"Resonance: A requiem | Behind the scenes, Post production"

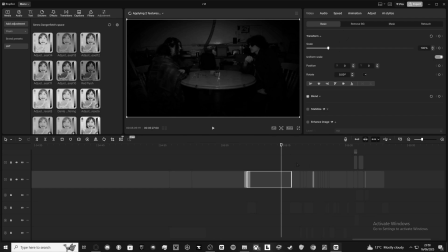20:27 Okay, I just want to point out real quick, just for clarification's sake, in the final export, like on YouTube, you won't see the bugs because I fixed it all before I exported it initially, but it gets confused whenever I load up CapCut and there's so much going on, it does that,
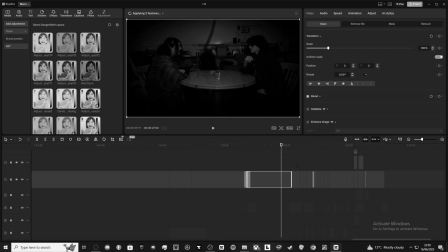20:45 and I'd probably have to fix it like almost every time or every now and then, because it just like, yeah, it gets confused and replaces stuff. But in the final export, everything is correct.
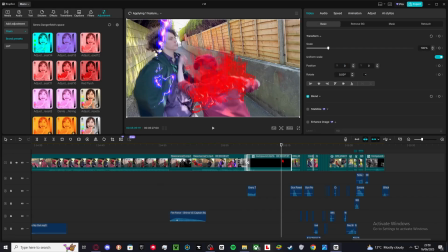20:56 I just wanted to clarify that. Somewhat at least, because there's quite a few lightning things.
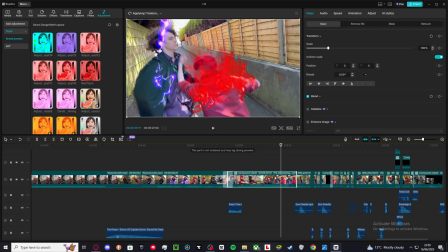21:01 But, so, for any of my VFX, I used adjustment layers to change the colours of the effects.
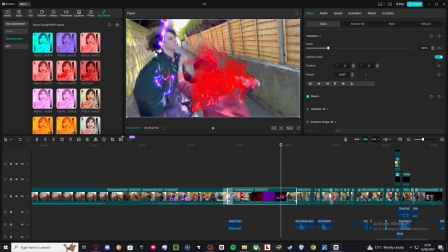21:09 So I could get red fire, purple lightning.
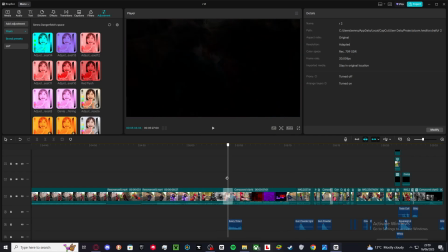21:14 And I used a lot of impact frames as well.
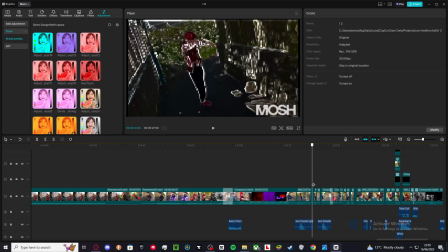21:22 For here we did finger guns, that's just more keyframing and fire effects, and then a spark, I believe, on the
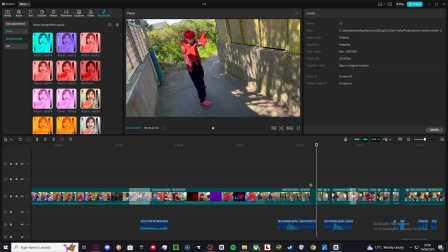21:30 impact frame, and then there's a, oh, that's a muzzle flash that I turned red, and there's also smoke above his fingers.
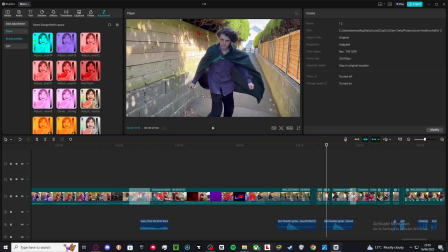21:40 It's not very visible, but he has smoke, and then he does the same thing and counters it, and then his fire's purple. So I did, the purple adjustment layer instead. That's how we got. Same with the muzzle flash.
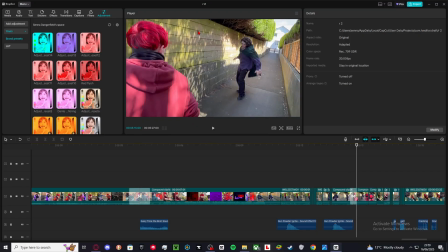21:56 Then I did just some random transition here. And I made him kind of...
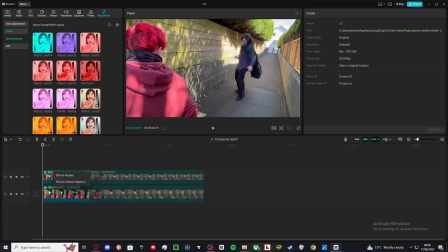22:02 So in the compound, you'll see I used some special effects. Ripples and jittered ripples on a cutout of him. So he kind of looked all blurry and fast. And for the speed, we used a curve.
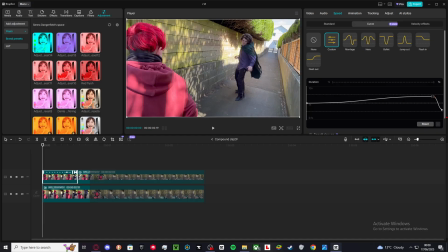22:19 So it starts normal and it rises and then drops down, and it makes them really fast pretty much.
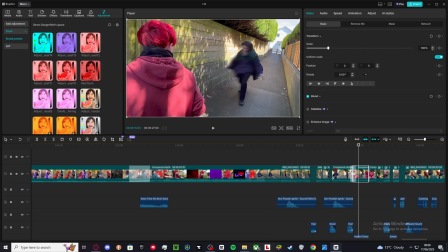22:26 You see? And it's got just a bit of impact to it, and it's got speed to it. I was quite happy with that one.
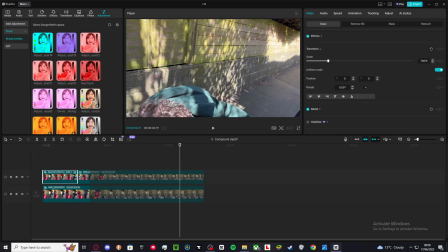22:34 So that's literally just some special effects on this,
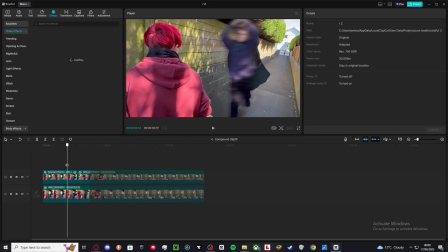22:40 like screen effects that are applied to just a cut out of him, and it did a really good job at it.
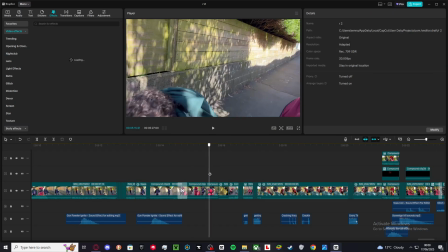22:45 I wanted a kind of flash step effect, and it worked.
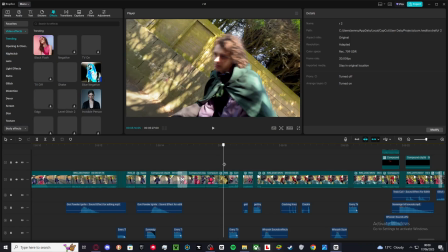22:47 There's obviously more sound effects, and then speed here, a lot of it's speed.
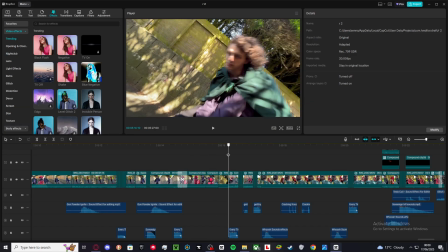22:55 So he swerves around him, and then he goes for a kick, impact frame, he gets thrown on the wall.
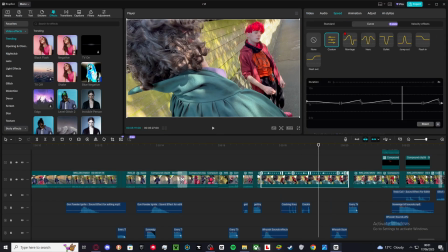23:03 Then I did more curve speed here for the knuckle cracks, sound effects.
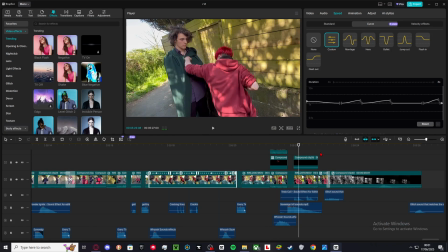23:10 Yeah. And then that was pretty fast, but you see it.
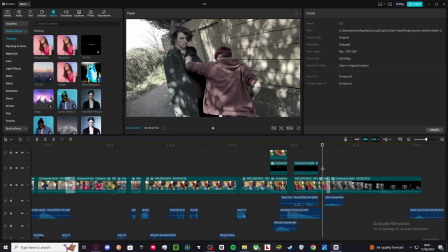23:15 And then this bit here, this is when it goes to the agent bit.
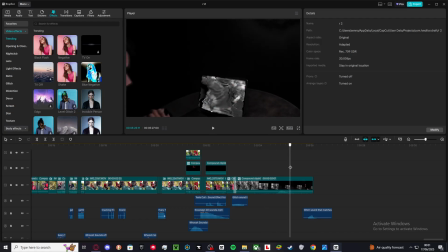23:24 Yeah, so what I did here was,
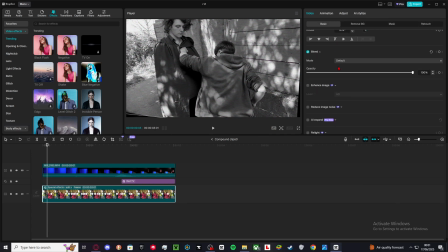23:30 if we turn the opacity off of this, you will see it's actually just a
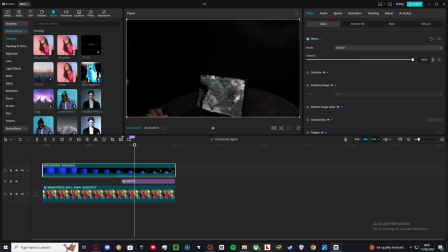23:38 black screen, but it's not really, because we have a chroma key, which is a green screen if you didn't know. And that's how I made this appear. I'm not going to mess with that though. And there's also a bad TV effect, and I made it turn off because it was getting a bit messy.
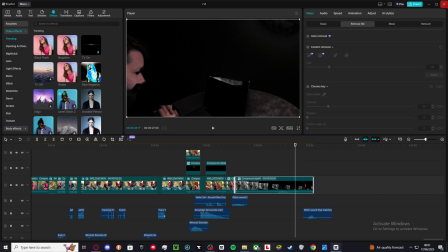23:58 And then, if we go over to the next project.
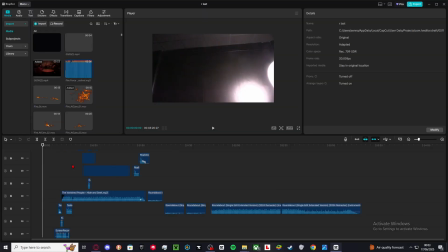24:03 Okay, so this is kind of the second bit that I did. I had to swap it. This is when stuff started to break, and you saw an example of it beforehand.
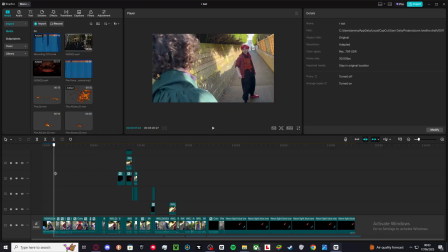24:15 So, we have more fire,
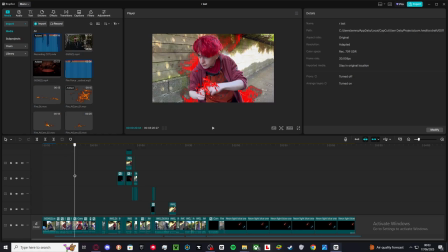24:19 pretty basic, just keyframe and adjustment layers, as I said before. And we've got the impact frames, and sound effects.
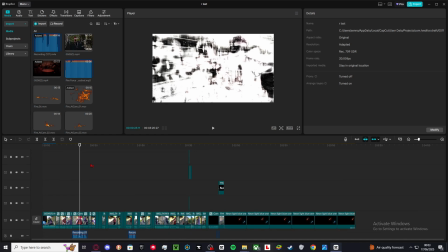24:27 But not only can I knit flames.
Oh, and also here we have a voiceover.
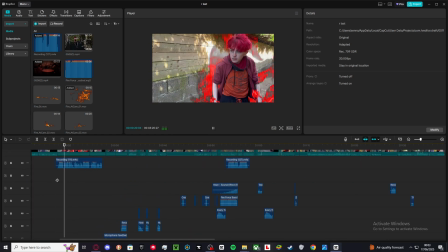24:32 That's right! He thinks I just burn things.